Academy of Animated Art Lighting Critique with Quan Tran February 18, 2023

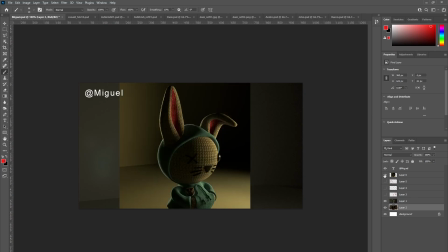for the bunny rabbit yes yeah it's feeling like it's i see you've replaced the spots with an area light so you're getting that sort of soft shadow sort of soft shadow on
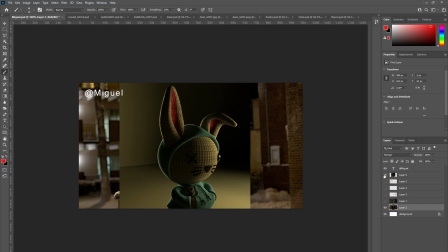his ears yeah how you're liking that yes it turned out a lot better um i was able to stop in the shadows a lot more without adding extra lights for the ears yeah cool yeah area lights are good for sort of
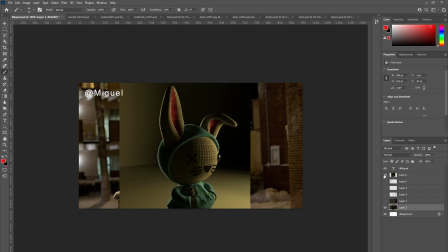those soft sort of diffuse shadows i'm a i'm a big fan of area lights i'll always preference them over spots spots have their place but they're kind of in you know cinematic lighting
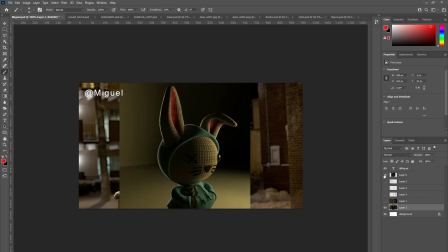um they are harder to use um and i see that you've got the key to fill you've adjusted the key
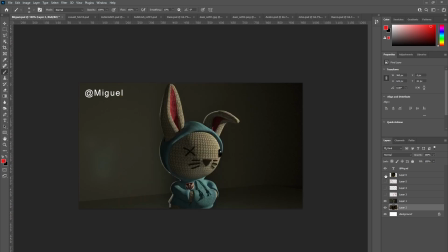to fill ratio somewhat so you've turned down the fill levels on
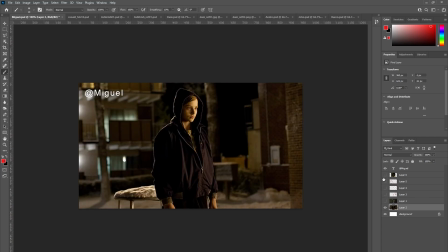the rabbit on the bunny and And that feels better. I'm wondering whether you could maybe move, crank the key over a little bit so that we can read more of the bunny's face
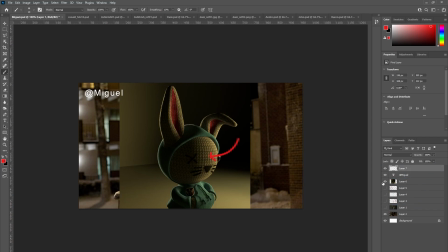versus the, you can see on this side, there's that kind of Rembrandt light come
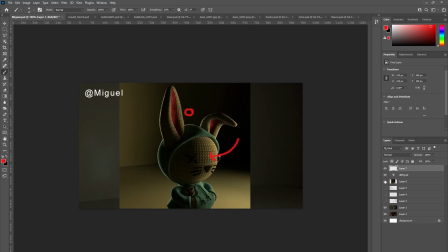wrapping over the face i'm wondering whether you could maybe try something like that i know that the bunny's face is a sphere but perhaps you could get a little bit more
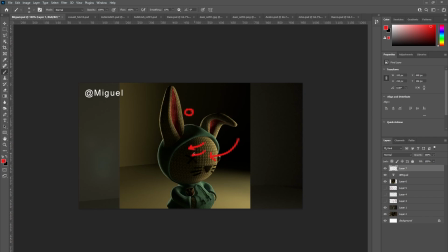a little bit more light on this side okay and let's see and i see that you've got more
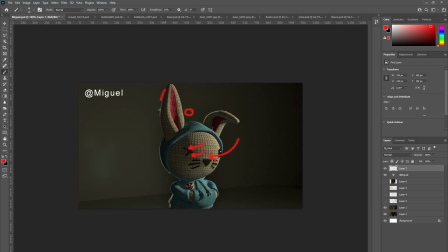you know more light on this screen left here which is feeling
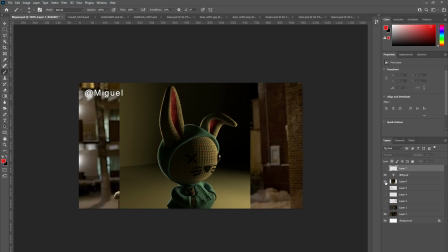a lot nicer and I guess closer to the reference in the reference you you'll see that the most intense the most intense light is
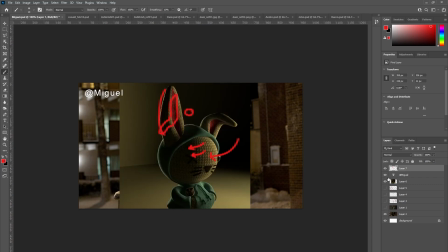actually coming from the rim here so see that you've kind of addressed that you might even want to bring it up a little bit more i wouldn't be you could try bringing it up like half a stop okay
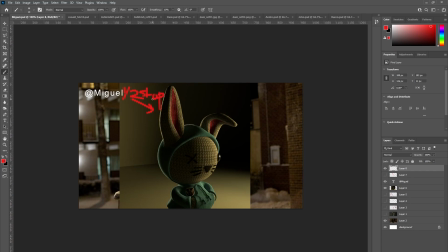makes sense just make it a little bit more punchy and i see you've adjusted the color temperatures so let's see as blue that looks like more green or sort of green and
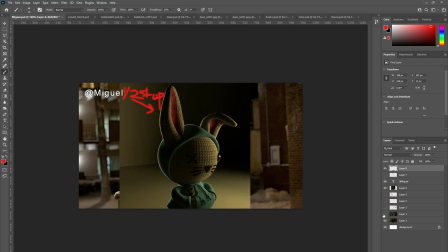warmer colors which is closer again to the reference than your previous version so I feel like it's definitely getting closer
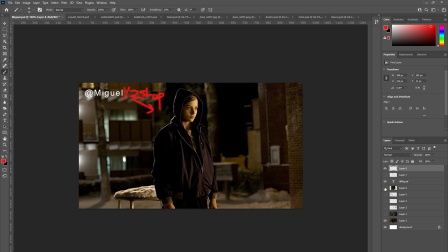yeah so overall it's it's it's looking a lot better than the last iteration um was there anything
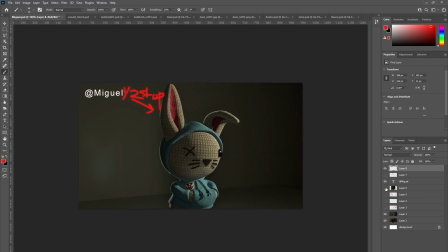else that you um you were thinking about or that you had concerns
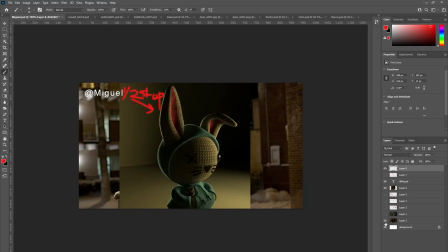in terms of um you know matching it with the reference no no i was just trying to see how close i can get it to the reference